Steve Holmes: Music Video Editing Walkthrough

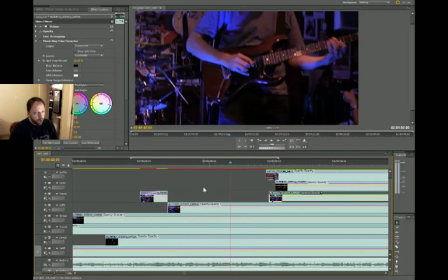16:48 Maybe hit a wrong note. I'm not sure.
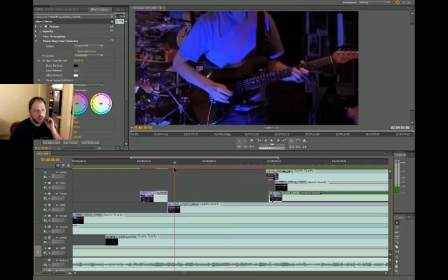16:53 I'm wondering now if I should show the wide shot of Jeff first and then go to the close-up. I think I'll do that. Getting the wide shot of Jeff is always a pain in the ass because it's like it's the eighth layer, so you gotta cut everything and scooch it all over.
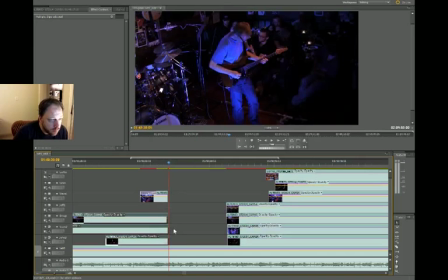17:09 And I'm also gonna dissolve from the cymbal swell. So we need this. Do we? Yeah, we do. You can get out of here.
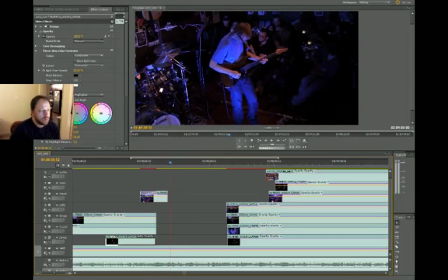17:26 Where's the wide? Okay, this is the wide shot of Jeff right here. So let's dissolve to that instead of the close shot.
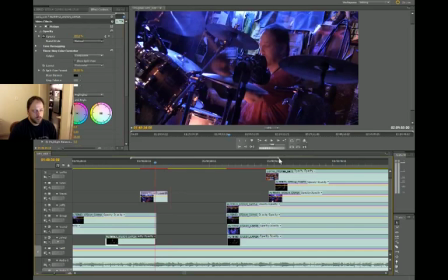17:34 Now, as you can see here, it's like the cymbal swell shot that we chose earlier.
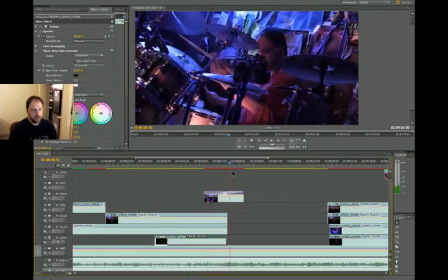17:39 It's hardly present at all. See?
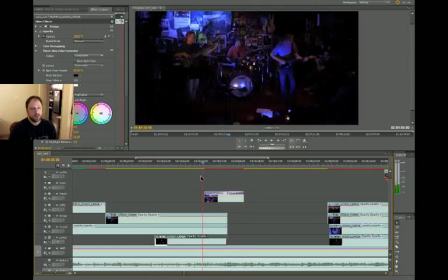17:43 It dissolves in, it dissolves out as soon as it starts, which kind of visually matches a cymbal swell. It's like, so I kind of like that. Let's see what that looks like. Yes.
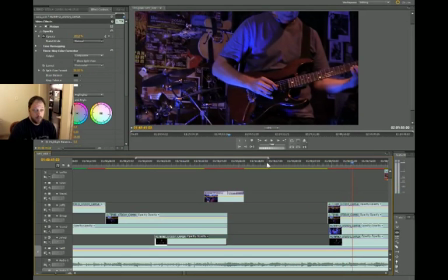18:01 Yes. That'll work. Let's keep that.
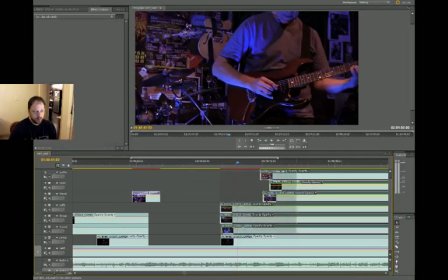18:07 Let's keep that. Now the question is, when do we switch to the close-up of Jeff?
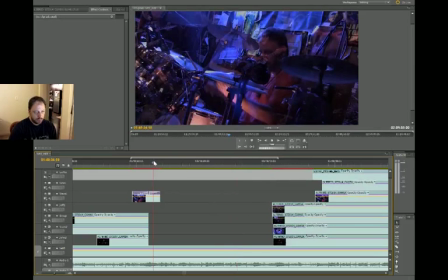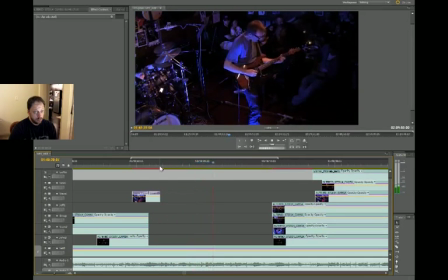Right there. There's space there. And he's doing the little whammy bar thing.
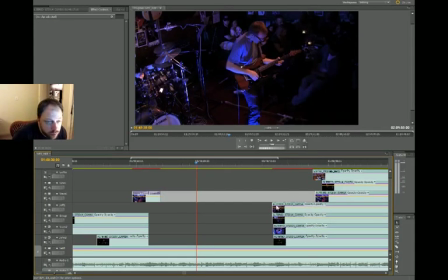18:35 So switching cameras in the middle of doing something and getting that kind of seamless transition I like.
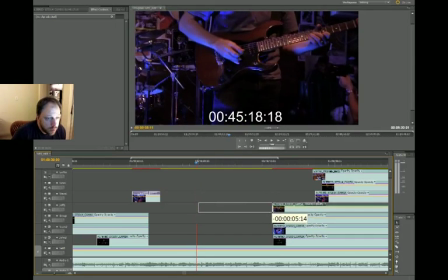18:43 Is this the Jeff cam? It is. Okay, so let's put it there. We can see his hands on the whammy bar.
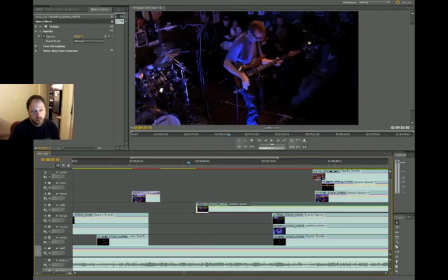18:51 Yeah. So there's some space between those phrases, and so I think that's a good place to switch cameras.
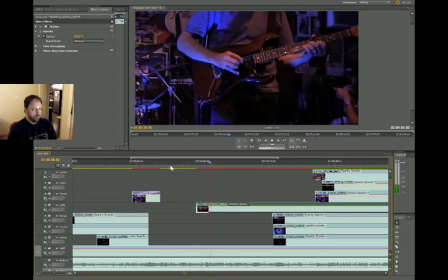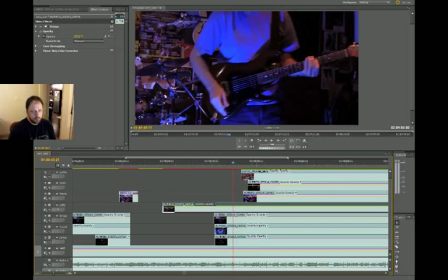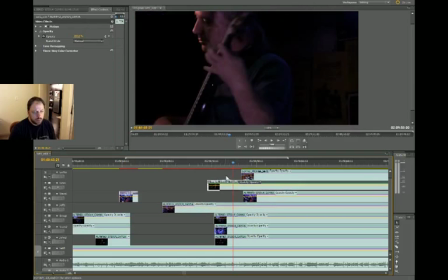19:15 Now it's just more of the bass line. Let's see what John's doing here. Maybe we can cut to him. No, we've got waitresses walking in front of the camera.
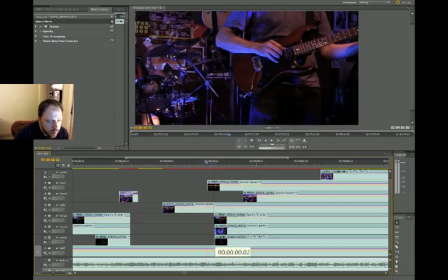19:33 What does the Y John cam look like? That shot I like.
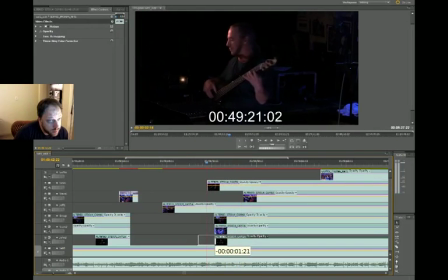19:38 The lighting is cool there. The way he's bobbing his head is kind of cool. Let's use that.
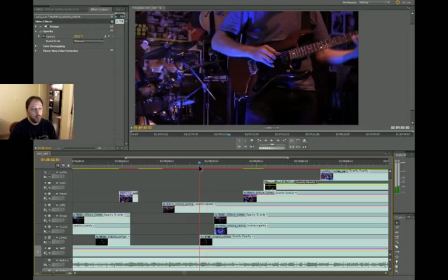19:49 Question is, once again, when do we cut to it? Okay, that little thing I did on the drums right there. Let's show that from the side or from the top, because the last time we showed me was from the side.
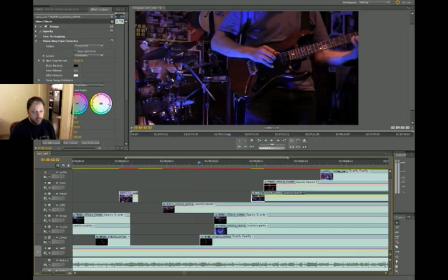20:08 So let's use the top camera to show those little cymbal thingies. And then we'll go to the shot of John.
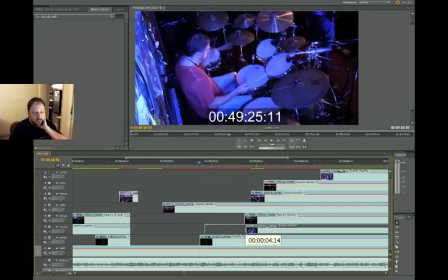20:16 Let's try that. Here's the overhead. Let's
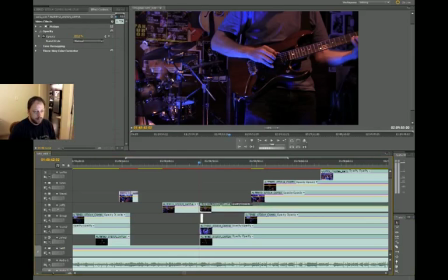20:26 cut the Jeff shot.
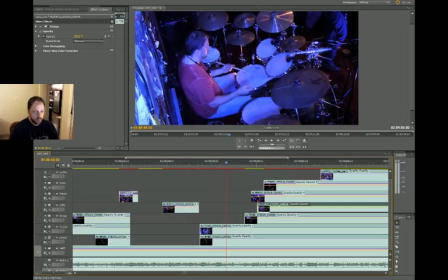20:34 All right, so that's about as much as I want to show of that. And we're going to overlap this a little bit so we can dissolve it. This tune stops being an ambient tune and gets more like down to business.
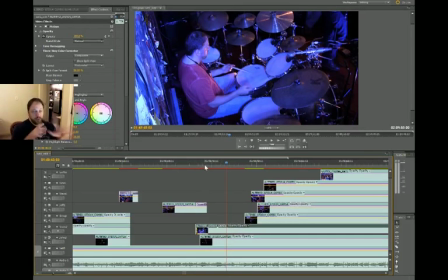20:47 And at that point, we'll stop doing the dissolve transitions, and we'll do like more hard cuts, like just directly cutting from camera to camera.